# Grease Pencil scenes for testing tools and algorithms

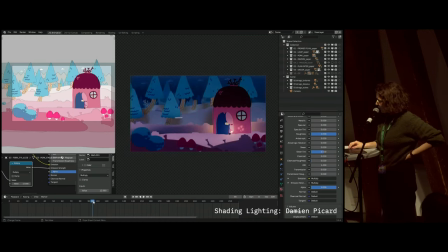There's a backlight on the little light that the pig has. And also we put some emissive material so that it emits lights from the material of the little lantern.
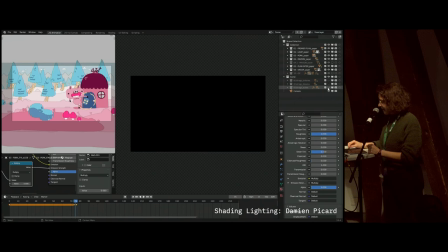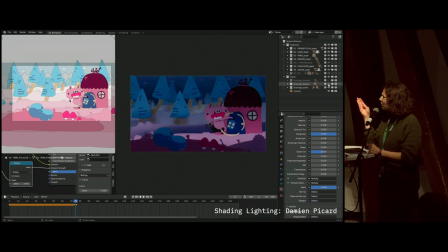You can also see that we used some transparency in the house so that we can see the shadow and the silhouette of the pig while it enters the house. We're going to see it. So that's the emissive material.
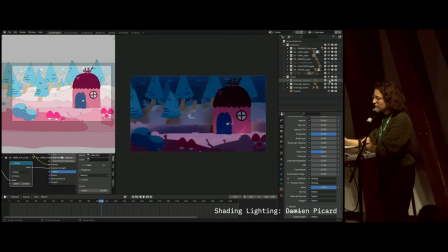Yeah, so here we can see the silhouette of the pig. and then for the wolf we we put a light on it that follows him it's a bit like in theater you know so yeah we did that to see it
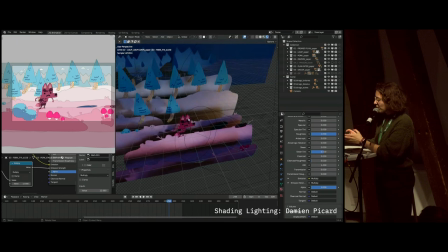more in focus you can see the area lights here some of them
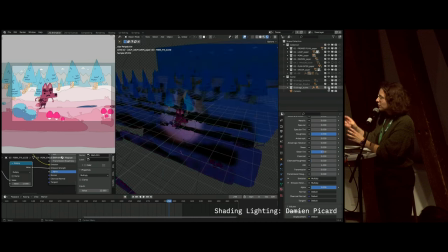are actually have negative values to darken the foreground and yeah so it's a bit mixed between stuff that we could do in stop motion,
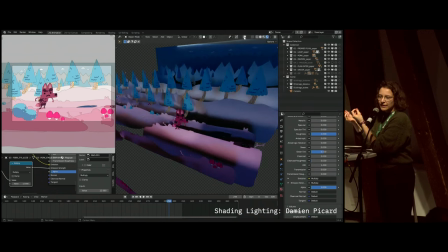like putting lights in some places, but also stuff that we couldn't really do,
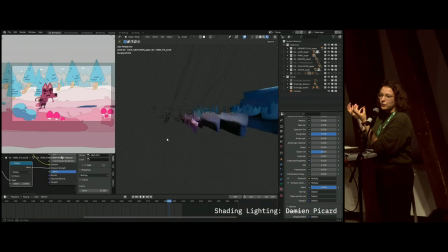like putting emissive material and actually have light popping out of the paper, and also the negative values of the light, of course.
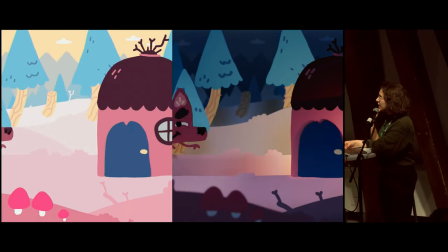So here you can see a comparison between the crease pencil and the 3D rendering, in particular, the background that gained many,
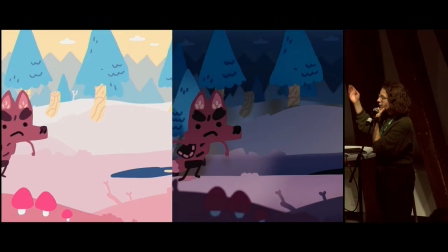many depth because of the different lights on on
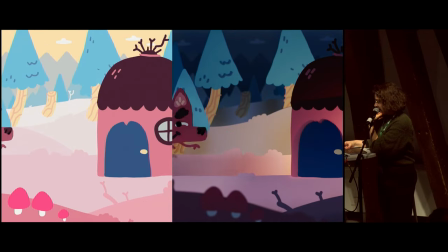the background so that's
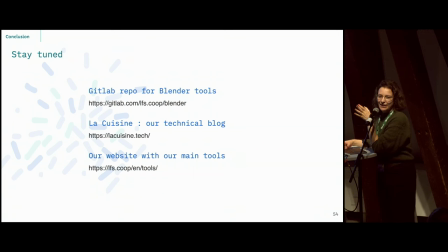it our git lab is full of tools that we all share and also these open sequences if you want to test them we also have a technical blog which is sometimes filled with articles and And also we added a page on our website for all the tools and technical stuff, so yeah.
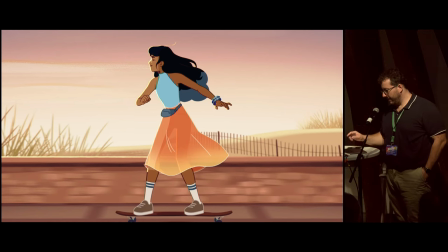Thanks. Before the question, I will just show you, this is a composited version made by Julien of this sequence.
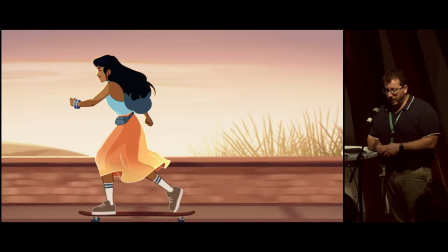So this scene is available, we are going to add some more material soon,
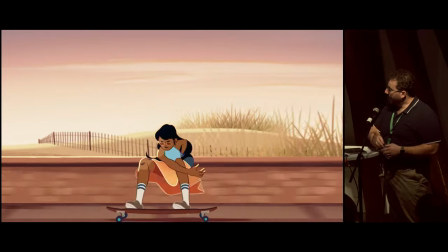which are the first background tests we didn't include in the blender file,
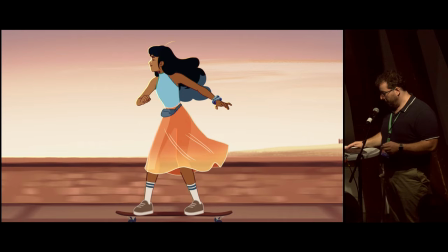but you can get them. and here is the,
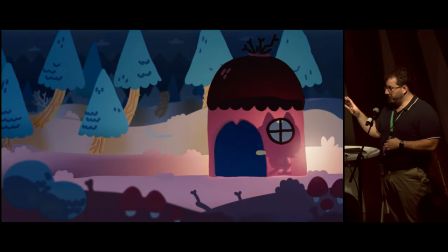so this is actually, this is out of lighting from vendor, there is no compositing, the lighting was made last week,
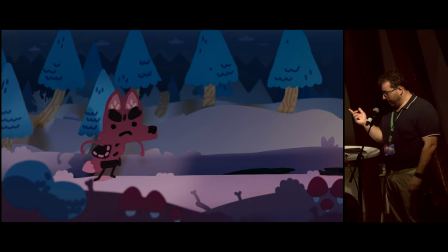so it's pretty recent, so it's not finished, and this scene will be available in our Git in the incoming weeks, we didn't have finished it yet, so yeah, so thanks for your attention, so do you have any questions, maybe, yes?
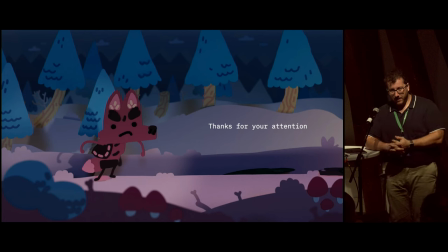The second scene, we've been talking. It's already a super good test, but you didn't do live
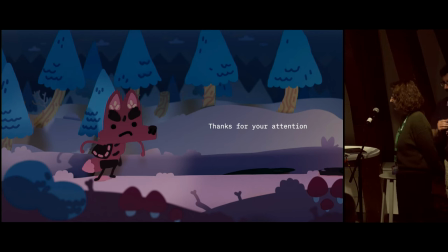repeat the question. Oh, yeah, okay. The question is for the scene with the pig when I'm converting the grease pencil to the mesh, I did it at once and not like real time like it would be done in geometry nodes. actually
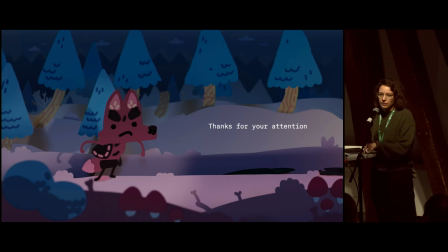I'm just using a Python script and convert and then it becomes a mesh and that's it I'm not going out of blender so